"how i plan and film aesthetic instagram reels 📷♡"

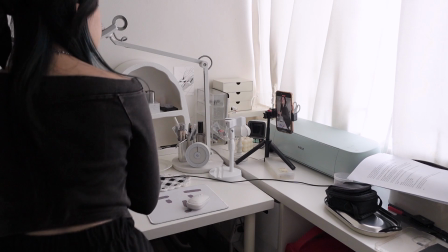248s
I really like to set up a tripod and film myself doing something without moving my phone. You can apply this technique on almost any single shot.
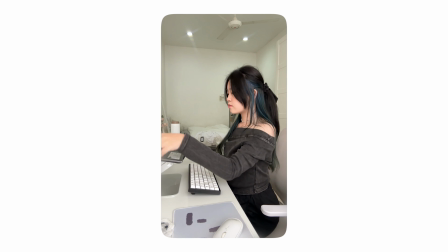255s
You can always use this technique when you're setting up your desk, pouring a cup of coffee, turning on a lamp, and more.
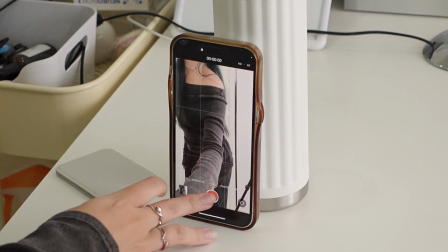261s
Static shots look best when you have movement, so your footages don't look like they froze in time.
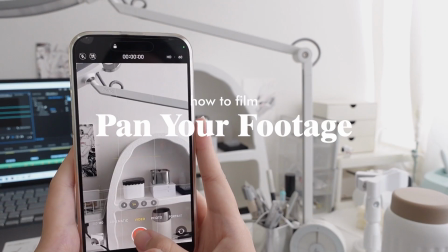265s
Next is to pan your footage. This can be done manually or digitally. I love to move my phone just a slight bit from left to right or from my right to the left to get that little bit of movement for my videos.
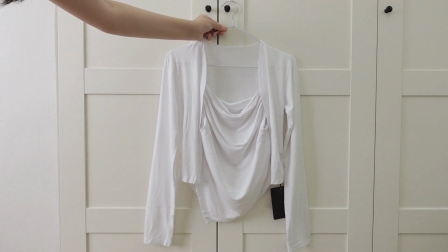276s
Also time for an outfit change. I'm wearing a white cami top plus bolero set from XOXO on ZALORA.
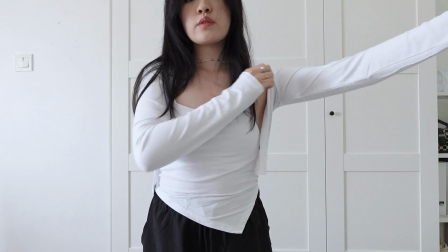282s
This set is just so gorgeous and flowy. The cutting on the top doesn't make my arms look big, and I'm pairing it with the same cargo pants.
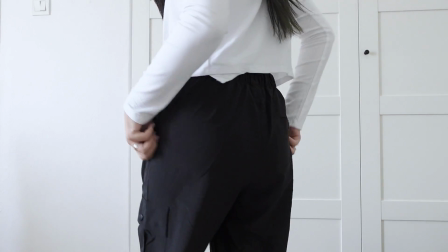289s
Unlike static shots where you need to have movements, I think panning footage works very well when the scene has little to no movements, so you have to create that more of a flow yourself. I love to use this when I film nature shots, a wrap-up of an unboxing,
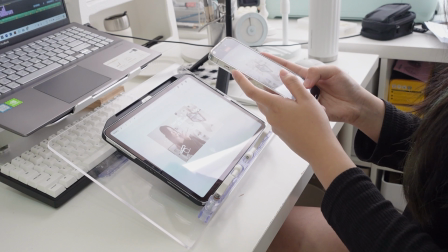302s
doing a fit check, or showcasing a product, be very gentle when you pan your footage.
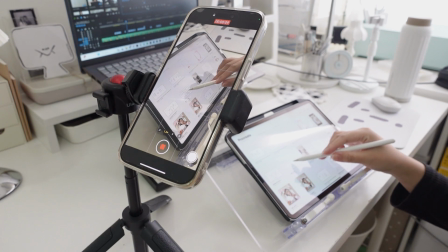307s
Your footage may look shaky, but with a couple more practices, you can do this seamlessly. Last but not least, editing.
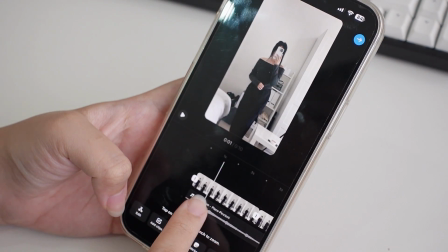313s
I'm just going to keep this very simple. Instagram itself has the video editing feature and default fonts to use.
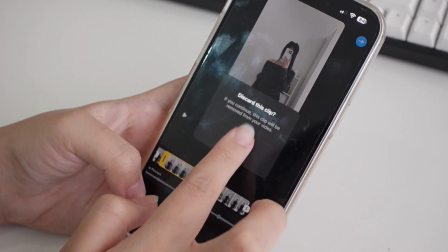320s
I personally love using the split tool to cut off any unnecessary parts.
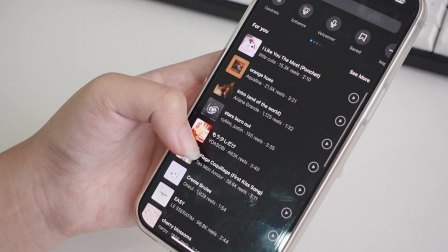324s
And not only that, but the music choices are so good as we can use music from well-known artists.
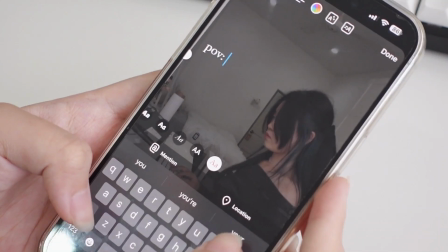329s
Unlike YouTube with its very strict copyright policies, you can always switch up the title and message of your video like what I'm doing here.
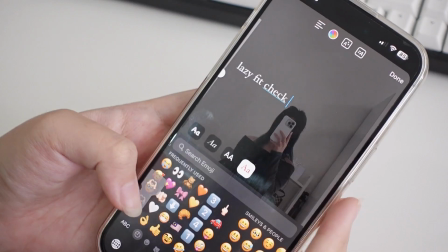335s
When you batch create lots of B-roll footages, there's just so much content ideas to play around with.
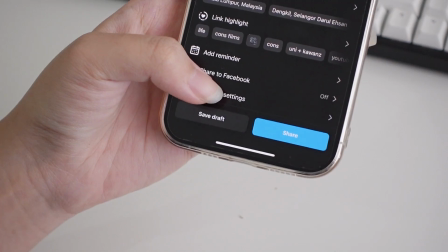341s
And last tip is to make sure you upload at the highest quality which you can find at advanced settings.
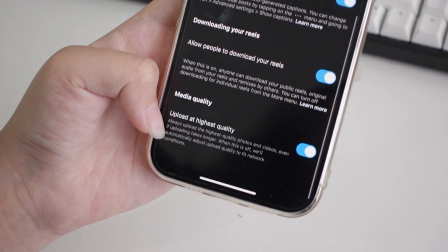346s
Well, that's it for this video. I hope this helps and thank you for watching and see you in my next one.
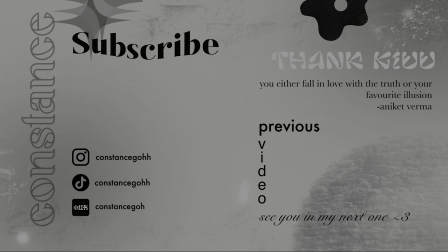352s
Bye!